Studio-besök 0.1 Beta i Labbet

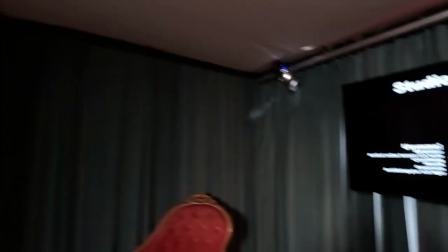och sen då avslutningsvis så
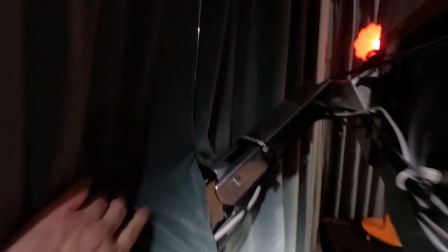skaffade jag en sån här det syns lite dåligt här men det är en höj- och sänkbar arm
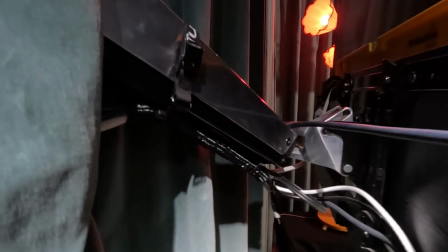så att jag kan liksom justera om skärmen
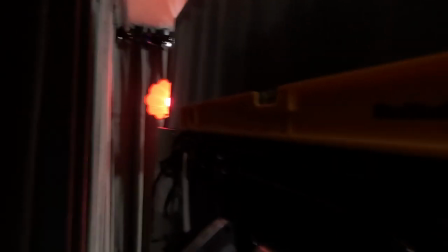beroende på här är min stora OCD jag har alltid vattenpasset liggande bakom här så att jag kan justera in det i rätt höjd men det är också en sån sak som jag upplever att när jag som producent har talaren eller presentatören sina slides bakom sig så som de är vana vid när de kör en i köttet föreläsning så känner de sig trygga för att när man bara gör det virtuellt, alltså det är ju väldigt lätt för mig bara ställa en dator här trycker upp powerpointen i fullskärm och så får de klicka fram sig så att rätt slide här men det är ju någonting för de får ha det så att de ser det bakom sig själva så att de kan liksom som ni ser här och den
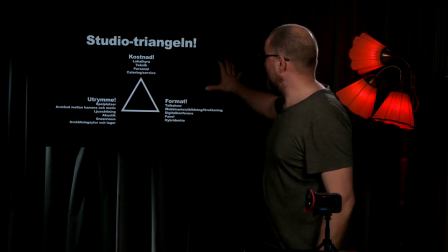så jag gillar verkligen det här med att ha powerpoints bakom och det för mig ju in på också en sak som käpphäst som jag verkligen bryr mig om
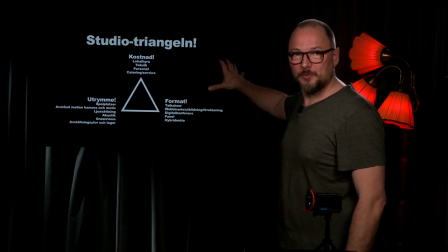svart bakgrund mörk bakgrund på din presentation och sen med ljus text alltså kolla,
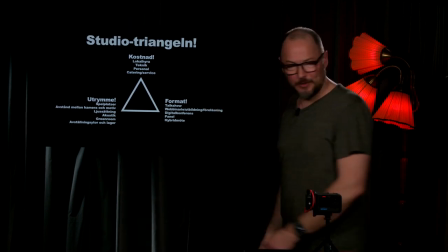den liksom bara hänger ju här i luften
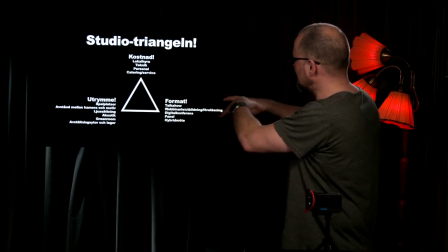och det är liksom såhär Dels drar ögonen till sig Men sen blir det också ganska snyggt Rent visuellt När den bara hänger här
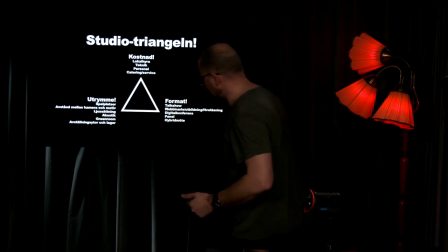Och sen min stora OCD i livet Det är de här draperina Apropå vattenpasset Den här är min andra Jag blir så irriterad Men annars igen Draperina är jättebra för Akustiken Och det gör rummet lite mysigare Det här lite kaos jag har bakom tycker jag faktiskt är väldigt smutt. Men det var det. Min förhoppning är att jag åtminstone ska få ihop fyra studiebesök. Studiobesök. Jag kommer börja publicera dem här allt eftersom. Så här var del ett. Och jag ska bara knata bort till
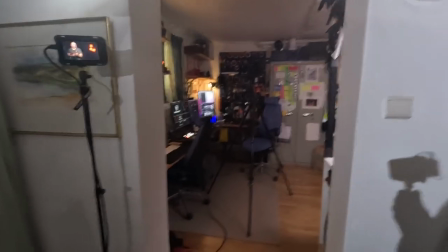attomen här och
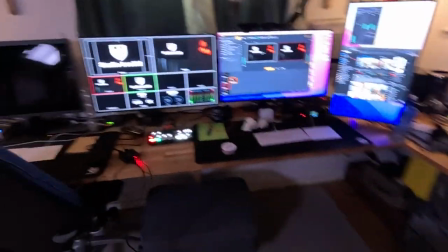så tycker vi på en,
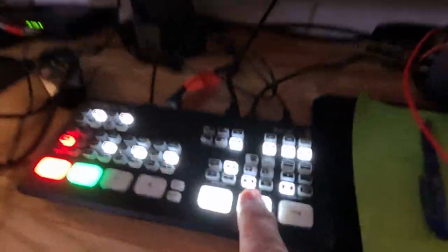vi är fancy, vi kör en fade.